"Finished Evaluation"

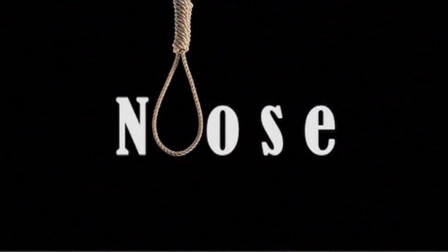(0:00)
Our thriller opening is called Noose. Our thriller is about a young male in his 20s that suffers from schizophrenia, and he is also a frequent drug user.
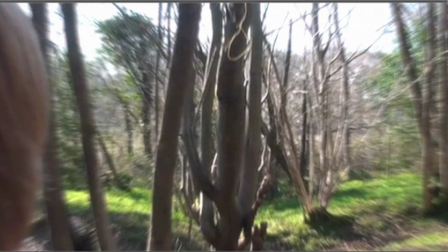(0:08)
In the thriller, he has previously done drugs and is hallucinating and having flashbacks from when he killed a young boy and tried to kill himself after.
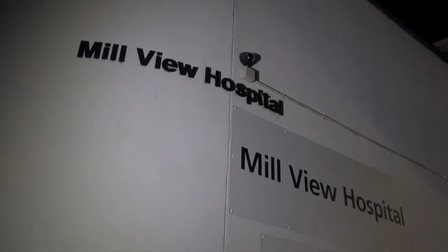(0:17)
Shooting material appropriate to task. For our thriller, we wanted to find somewhere that would create a sense of enigma on its own.
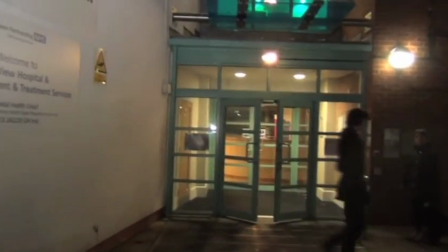(0:25)
We can see this through our opening sequence. We show the protagonist running away from something in the woods.
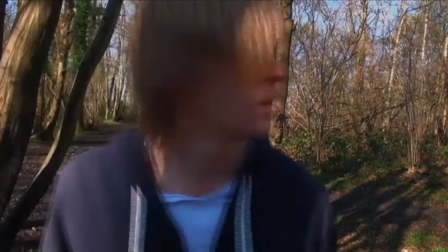(0:30)
We then show a close-up of his face, looking very scared and worried. This is common in thriller films.
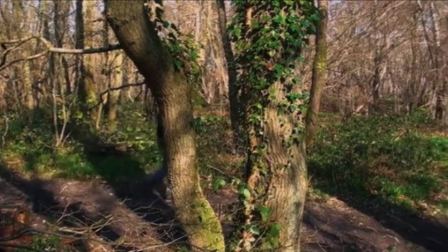(0:36)
What could have been improved in our thriller was the use of setting. We didn't use as much as we could of the woods to show the audience where the character is.
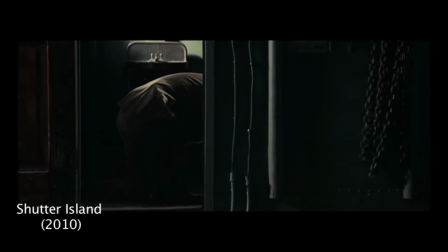(0:46)
Controlled use of camera. Our thriller looks similar to other thriller openings.
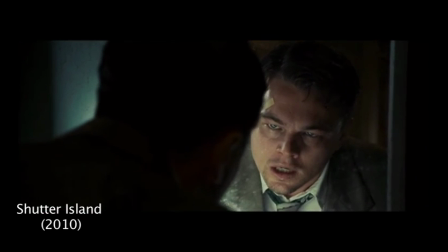(0:52)
They usually start in darkness with eerie, non-diegetic soundtrack that creates suspense in the audience.
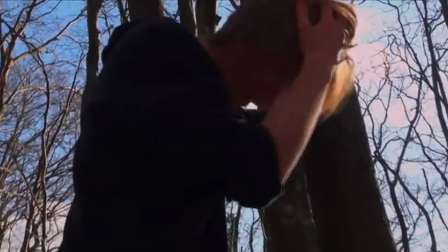(0:59)
The shots we used have been picked as they are ones that most show the surroundings, his tense facial expression,
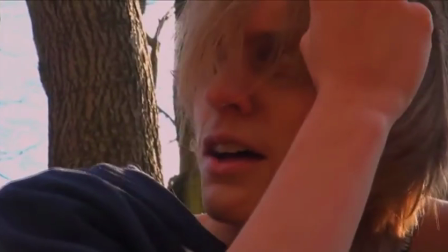(1:07)
other characters' body language and facial expression.
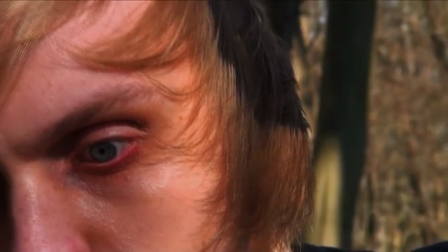(1:13)
We use a tripod for the majority of our film because it creates a better, clearer shot.
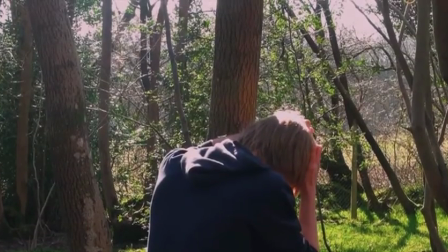(1:18)
We decided not to use much handheld camera work because we have edited the scenes to seem disorientated.
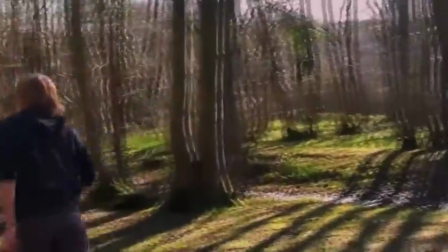(1:24)
If we used handheld as well, it would make the audience very disorientated and look bad.
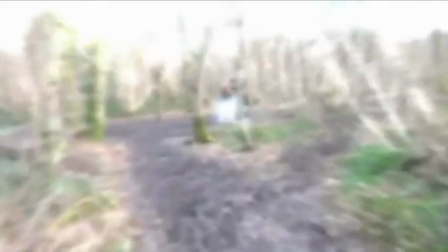(1:31)
Attention to framing. I think we did well with choosing where to place the characters in the frame.
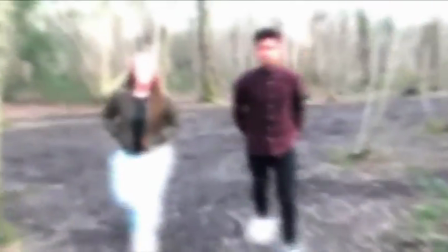(1:36)
A good example of this is the close-up shots on the protagonist's face in the woods.
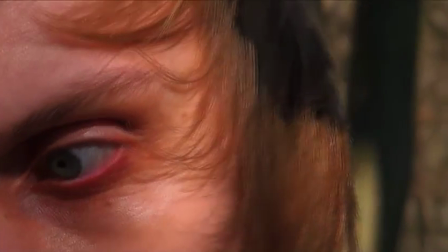(1:41)
This is when he is having a hallucination flashback and thinks someone is trying to get him.
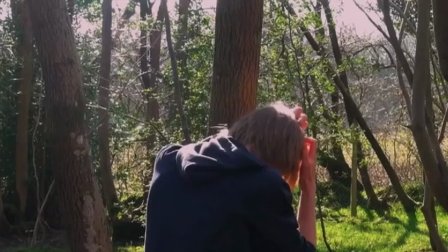(1:46)
I think this is a good shot because he is positioned at the side of the camera so we can see his facial expression and the setting behind him.
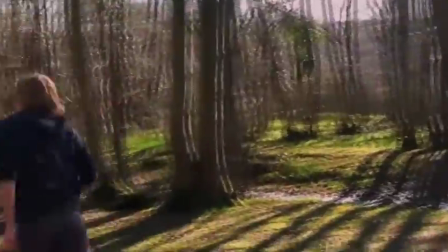(1:55)
I believe this creates suspense because the audience is waiting for something to happen in the corner of the shot.
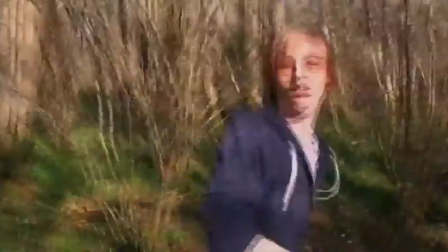(2:00)
We placed the protagonist in the middle of the frame for most of our thriller because he is the centre of attention.
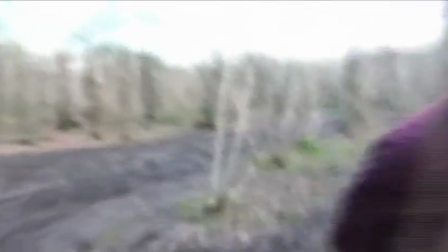(2:06)
However, I think we could have used more variation to create even more disorientation for the audience, as well as our editing techniques variation.
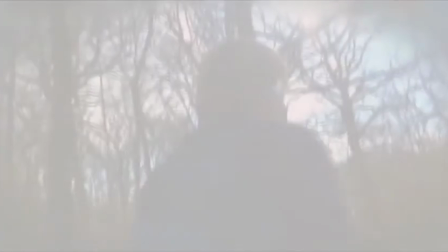(2:17)
Variety of shot sizes. In our thriller, I think we used many different shot sizes.
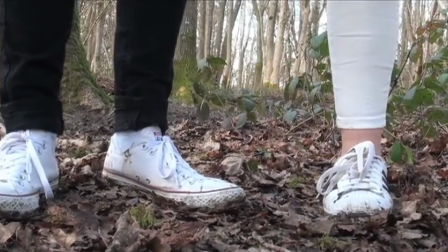(2:23)
We used close-ups, extreme close-ups, long shots and medium shots. The range of shots will make the film more interesting and keep the audience interested.
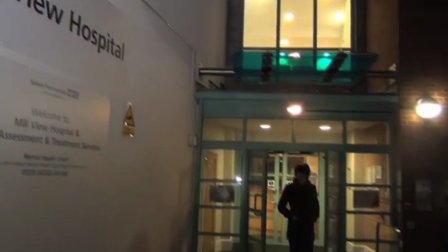(2:32)
Using a variation of shots in the scene can disorientate the audience.
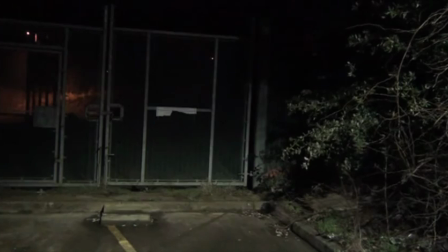(2:35)
We choose not to use too many shot sizes in one scene because the way we edit our film will disorientate.
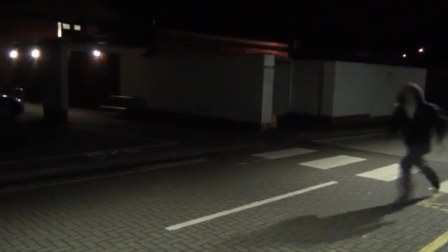(2:44)
I think we could have used more shots close up on the protagonist's eyes to show his intense emotion.
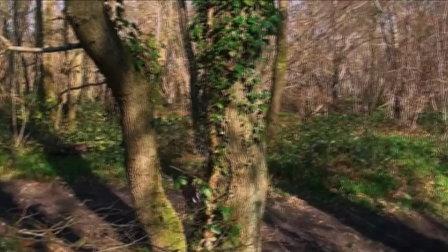(2:51)
I think we could have used more shot types on the dead body so the audience could see what happened better.
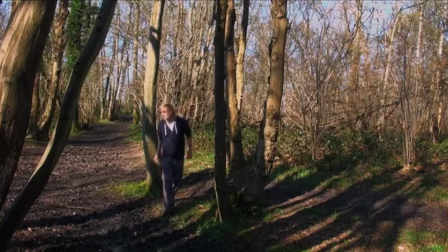(2:57)
Attention to mise-en-scène. We put a lot of thought into the mise-en-scène of our thriller. I believe that the makeup and costume is key in portraying a character.
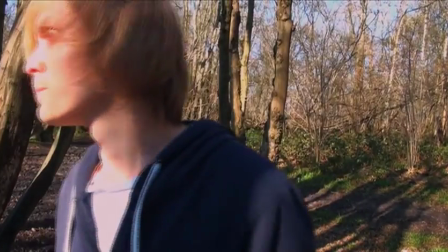(3:05)
I think our makeup and costume for the protagonist went well because he looks like he has recently done drugs.
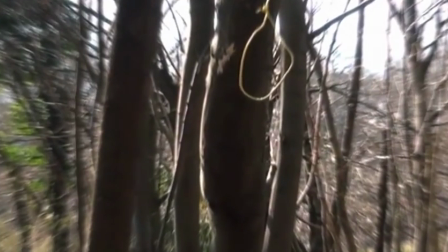(3:11)
The setting was also good because the woods can represent fear and being lost like our protagonist is.
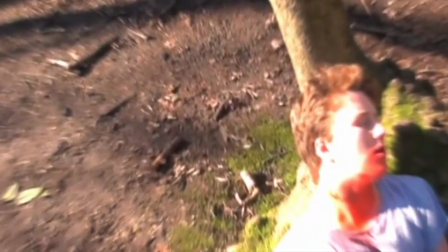(3:19)
However, if we filmed at night or evening, it would have made the setting even better as darkness represents fear as well.
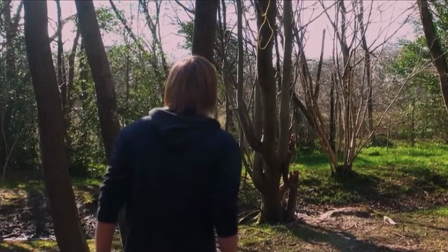(3:27)
As you can't see what's around you, filming at night wouldn't be safe or practical as there wouldn't be natural light.
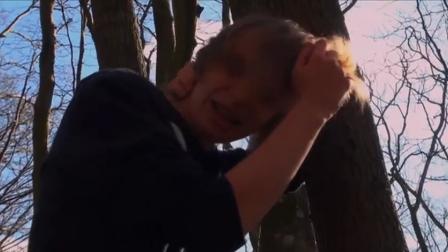(3:35)
The character's costume was good because he looked like he doesn't care about his appearance and doesn't put effort into it.
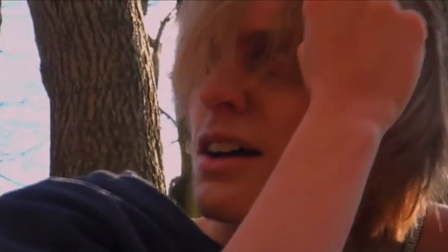(3:40)
I think that the dead male character could have been improved by using better fake blood.
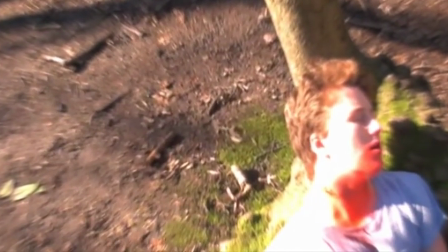(3:45)
The blood we used was quite runny and real blood is much redder and thicker.
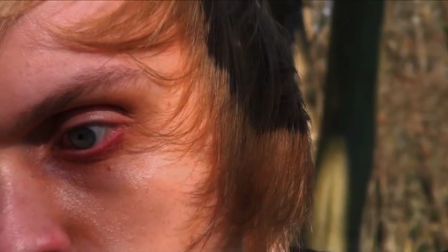(3:49)
The makeup could also have been done better as he would be pale and blue, as the actor wasn't pale like our main character.
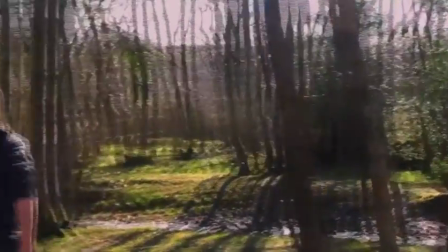(4:00)
Editing some meaning is apparent to viewer. When it came to the editing, we had to be careful not to overuse some of the effects.
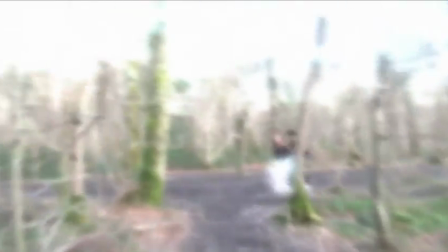(4:09)
We wanted to make it clear to the viewer that the protagonist was having hallucinations and flashbacks without confusing or disorientating our audience.
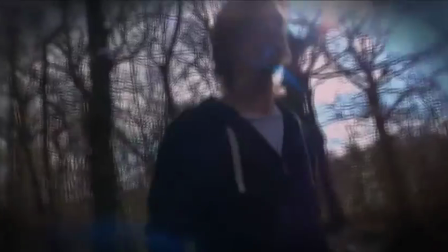(4:17)
I think our editing went successfully.
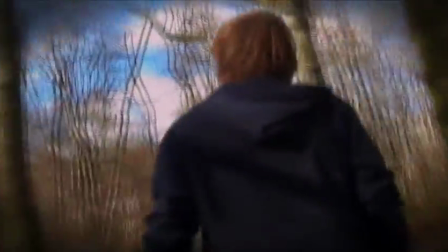(4:20)
It's clear that the protagonist has issues with mental health, and with the makeup, it's clear he has also done drugs.
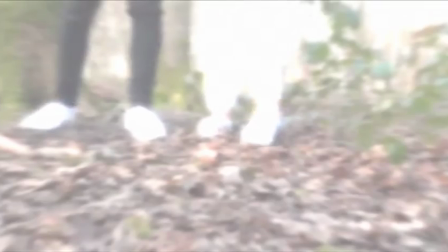(4:27)
Therefore, having the effects over the video will show that he is having a hallucination or mental breakdown.
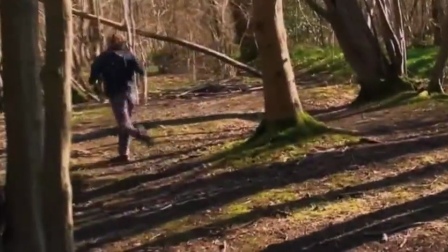(4:33)
We made chase scenes fast-paced by using cuts rather than fades. However, we did use a wipe at the beginning scene outside the hospital.
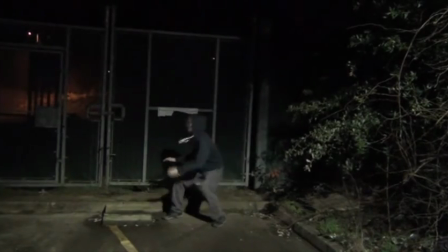(4:41)
I think this works well and overall makes the scene seem professional.
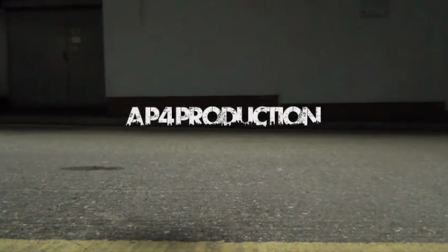(4:45)
However, I think we could have made the thriller clearer when editing by using on-screen text that shows the time difference or something similar.
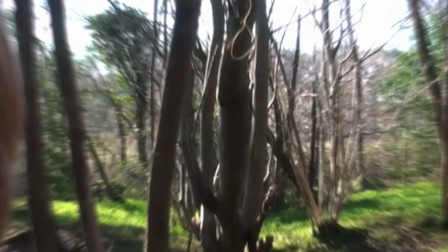(4:53)
When showing the past or flashbacks,
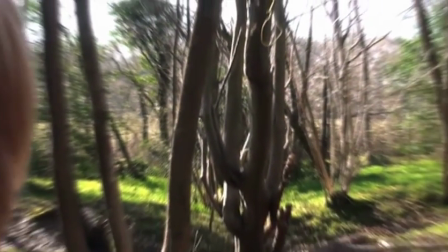(4:58)
You have to be careful when showing a difference, as sometimes it can be confusing for the audience to tell the difference.
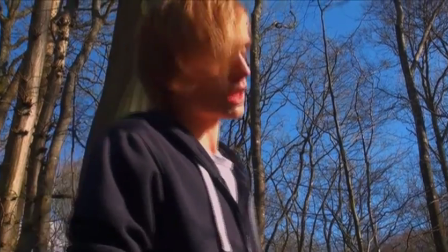(5:04)
However, overall, I think the editing worked well with our mise-en-scène and in making the meaning apparent.
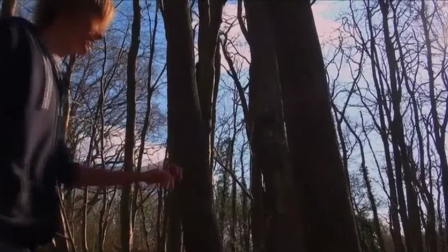(5:11)
I think to improve our film, we could have used a disorientating effect from his point of view.
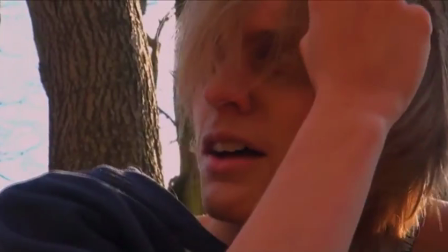(5:21)
Recording and editing sound with images appropriately. I think our sound editing could have been better.
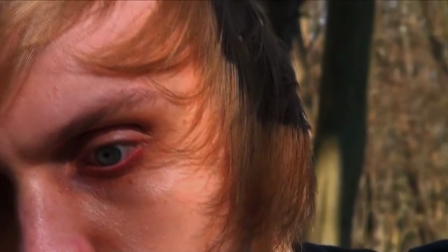(5:26)
Our soundtrack in the running scene wasn't exactly what we wanted. We searched many royalty-free music sites, but we couldn't find something to match it perfectly.
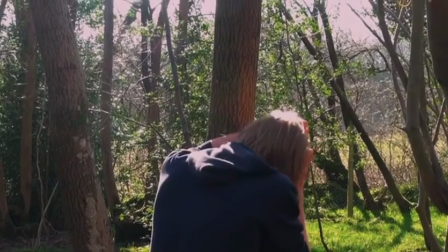(5:34)
I think this was because the songs on royalty-free sites were instrumental,
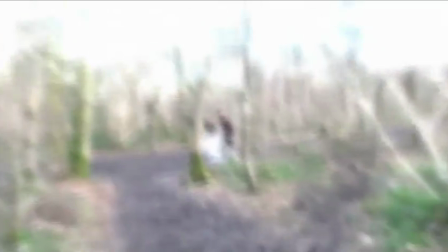(5:38)
which we decided wouldn't fit the genre and scene, and some were dramatic, which also didn't fit the idea we had in mind.
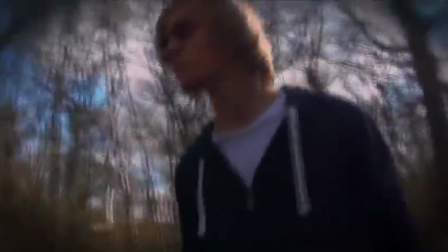(5:44)
However, in the end, we did find a song we were reasonably happy with. We had an issue matching the breathing from GarageBand to match the characters' breathing when filmed.
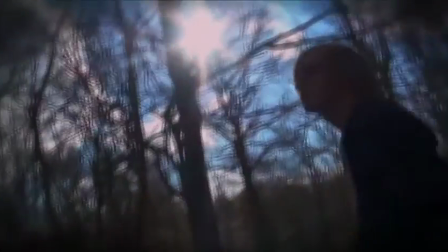(5:52)
We found it hard because the breathing on GarageBand was much faster than the actors.
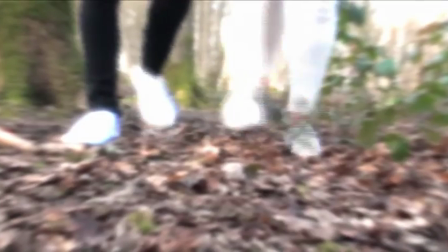(5:57)
It wouldn't have been so bad if we couldn't see the character's chest moving at his breathing rate.
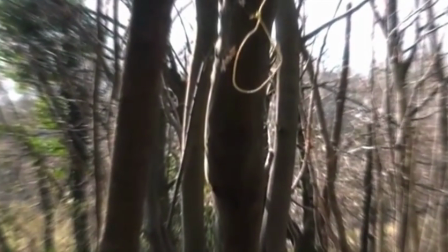(6:03)
If you were to refilm this, I would make the actor breathe faster and not shoot it in a mid-close-up shot.
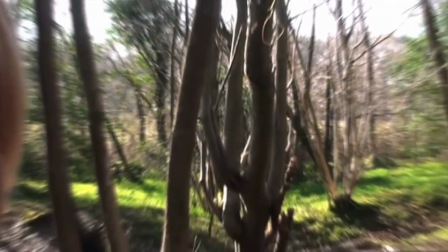(6:09)
We also had a similar problem with the actors' footsteps not matching the GarageBand ones.
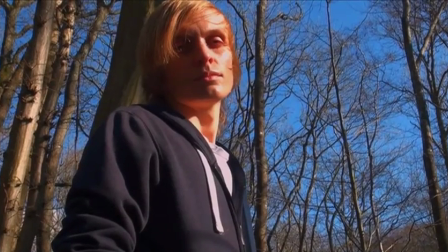(6:14)
Next time I would record the sounds on set and edit them after.
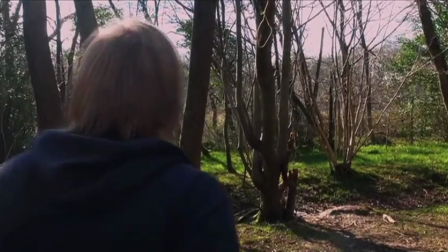(6:19)
What I think well was the eerie, non-diegetic sounds at the beginning.
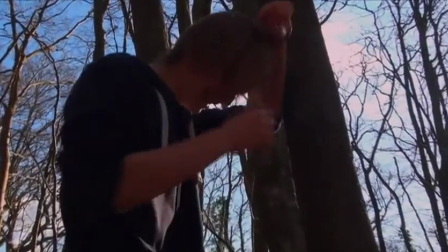(6:24)
I think this creates suspense early on. Conclusion. Overall, I think that our thriller was quite good.
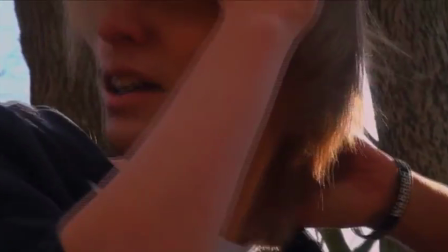(6:30)
I think the mise-en-scène worked very well with the narrative. However, there are many little changes we could have made to make it even better.